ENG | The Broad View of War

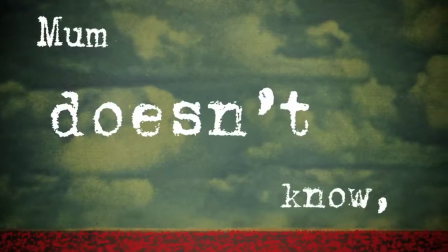261s Mum doesn't know, so please don't tell.
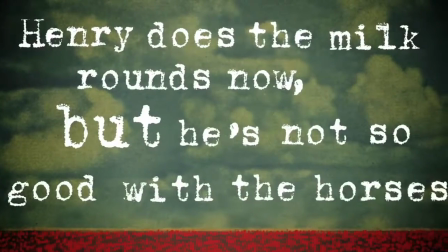264s Henry does the milk rounds now, but he's not so good with the horses, so I'm keeping an eye out for Mr. Asquith too.
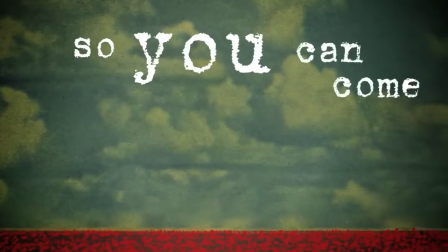271s I wish the war would finish soon, so you can come home and everything will get back to normal on Damley Road.
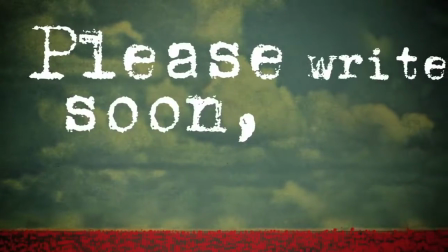279s Please write soon. Alfie.
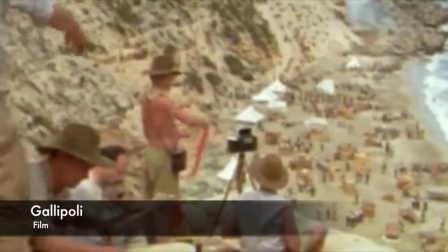286s
Gallipoli is a film directed by Peter Weir and is a story of how two strangers,
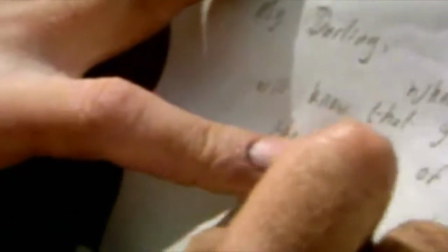292s
Archie and Frank, meet and bond together because of their similar interests.
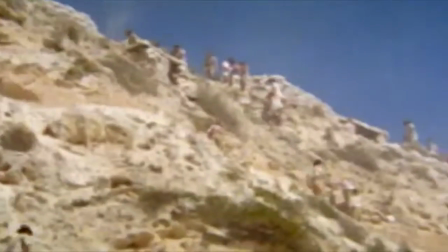297s
Archie is blinded by the reality of war. However, Frank knew the truth about war and tried to persuade Archie.
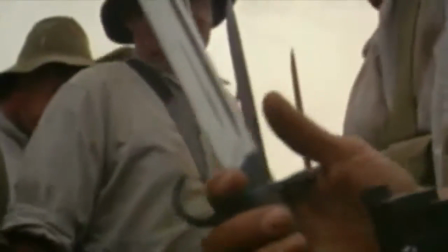304s
Archie was still blinded and eventually cost his life, leaving Frank in sorrow and remorse.
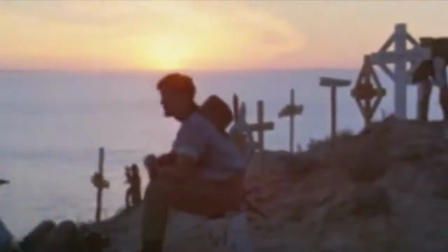310s
Gallipoli represents the experiences of war
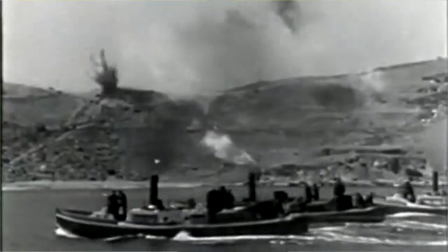314s
as it was an event in World War I. Gallipoli showcased how the Anzacs prepared and fought throughout the war.
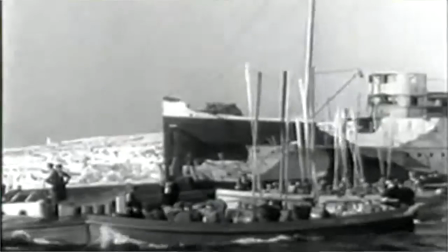322s
Peter Weir is able to incorporate different film techniques to emphasize a scene or to help convey a message.
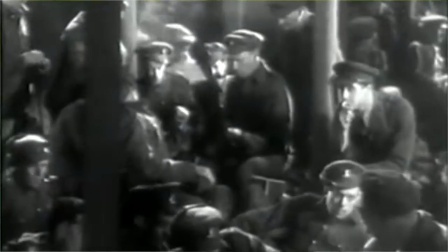329s
These film techniques help us envision the themes explored throughout this film. In Gallipoli,
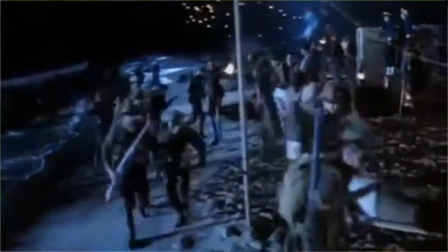336s
an example of how Peter Weir effectively used his film techniques was when we were given a high-angle shot to capture the chaos that occurred during the Gallipoli landing.
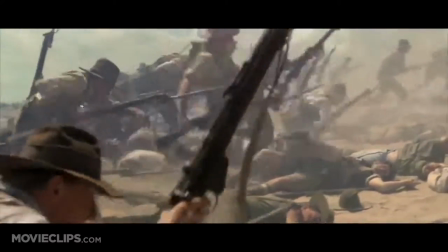346s
Another example of how Peter Weir effectively used his film techniques is when Frank mourns over the death of Archie.
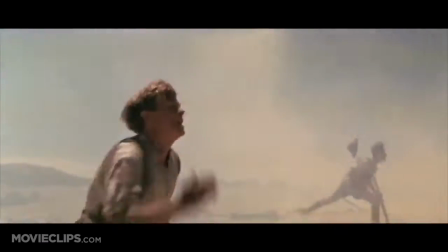353s
During this scene, a soundtrack is played to help us empathize with Frank, to help us experience the state that he was in.
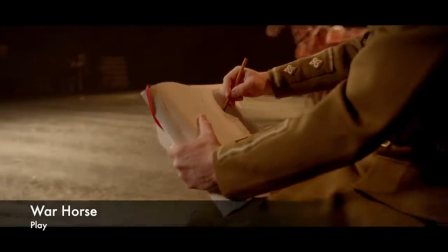363s
Warhorse is a play that is adapted by Nick Stafford from the novel Warhorse, which is written by Michael Morpurgo.
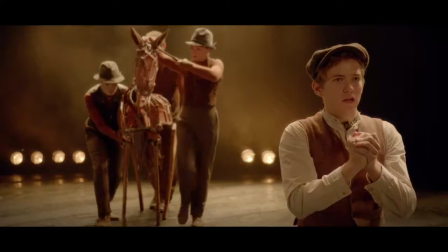370s
Warhorse is about a horse, Joey, and his caretaker, Albert.
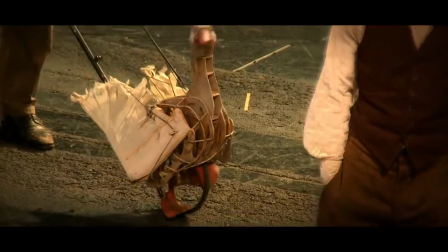374s
At the start of the play, the new horse owner, Ted, forces Albert to keep Joey as he is a very, very fine horse.
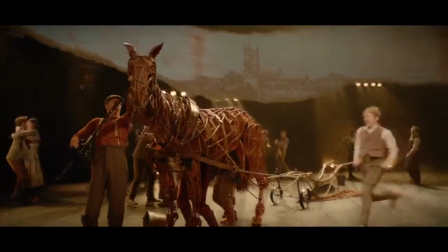382s
Ted sells Joey to the military. This occurs just after Nick Stafford is able to make you connect to the character.
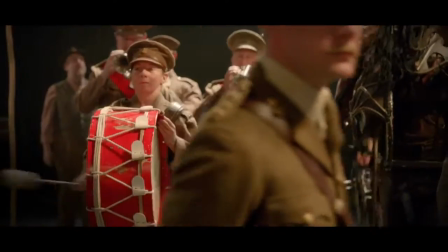390s
Albert goes and joins the army to try reunite with the horse.
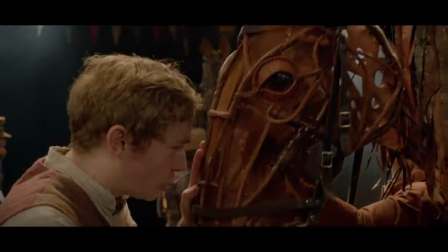394s
At the end of the book, the playwright Nick Stafford shows a connection between the horse and the caretaker by using music and drama techniques.
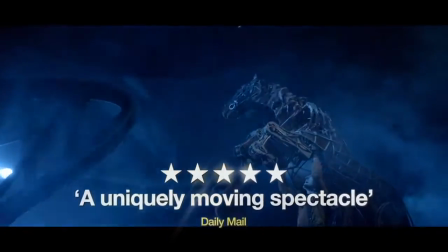406s
Warhorse represents the experience of war as the story is told through an animal's perspective.
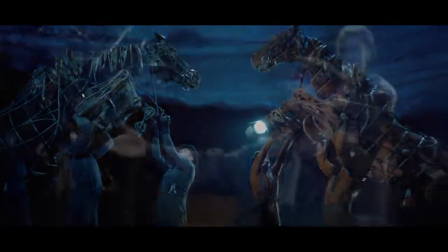412s
Michael Morpurgo, the novelist,
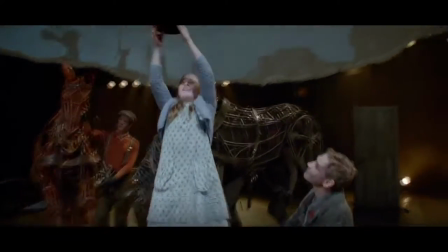414s
chose to represent war through an animal's eyes because he had the idea of depicting war from both sides.
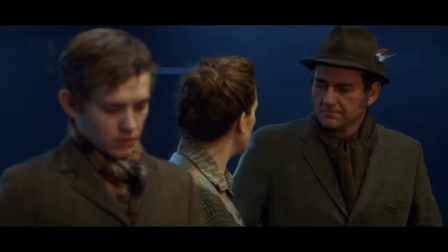421s
A drama technique that Nick Stafford, the playwright, has adapted was the idea of voice projection.
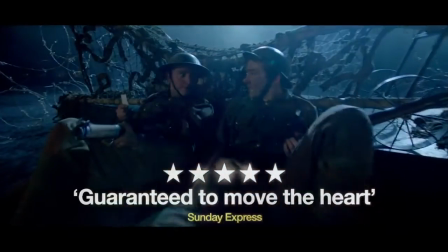427s
This gave us an understanding of how soldiers communicated with each other. Nick Stafford makes use of puppets.
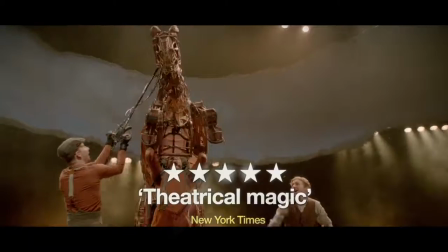434s
In this case, the horses used in the play are puppets. This means that people actually control the puppets.
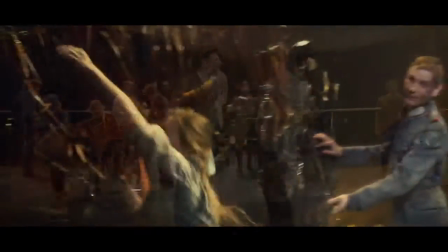441s
This promotes the idea of anthropomorphism, which is the attribution of human characteristics or behavior to animals.
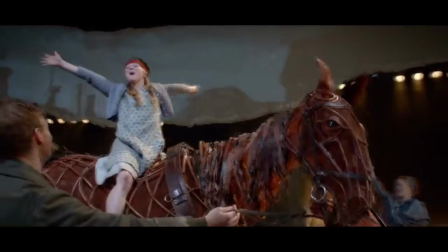450s
This enables us to be more related towards the horse.
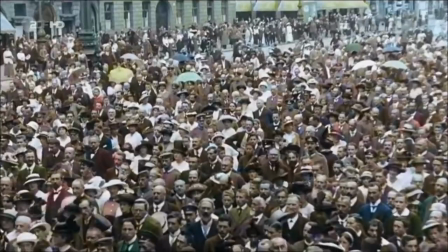455s
All in all, composers explore and represent the experiences of war via different text types such as a novel, play, or film.
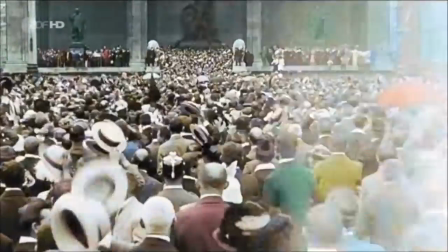464s
In these text types, themes and techniques are incorporated to convey or emphasize a message or scene.
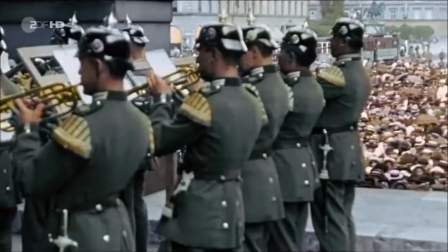471s
This helps us further understand the characters and the setting that the composer has set.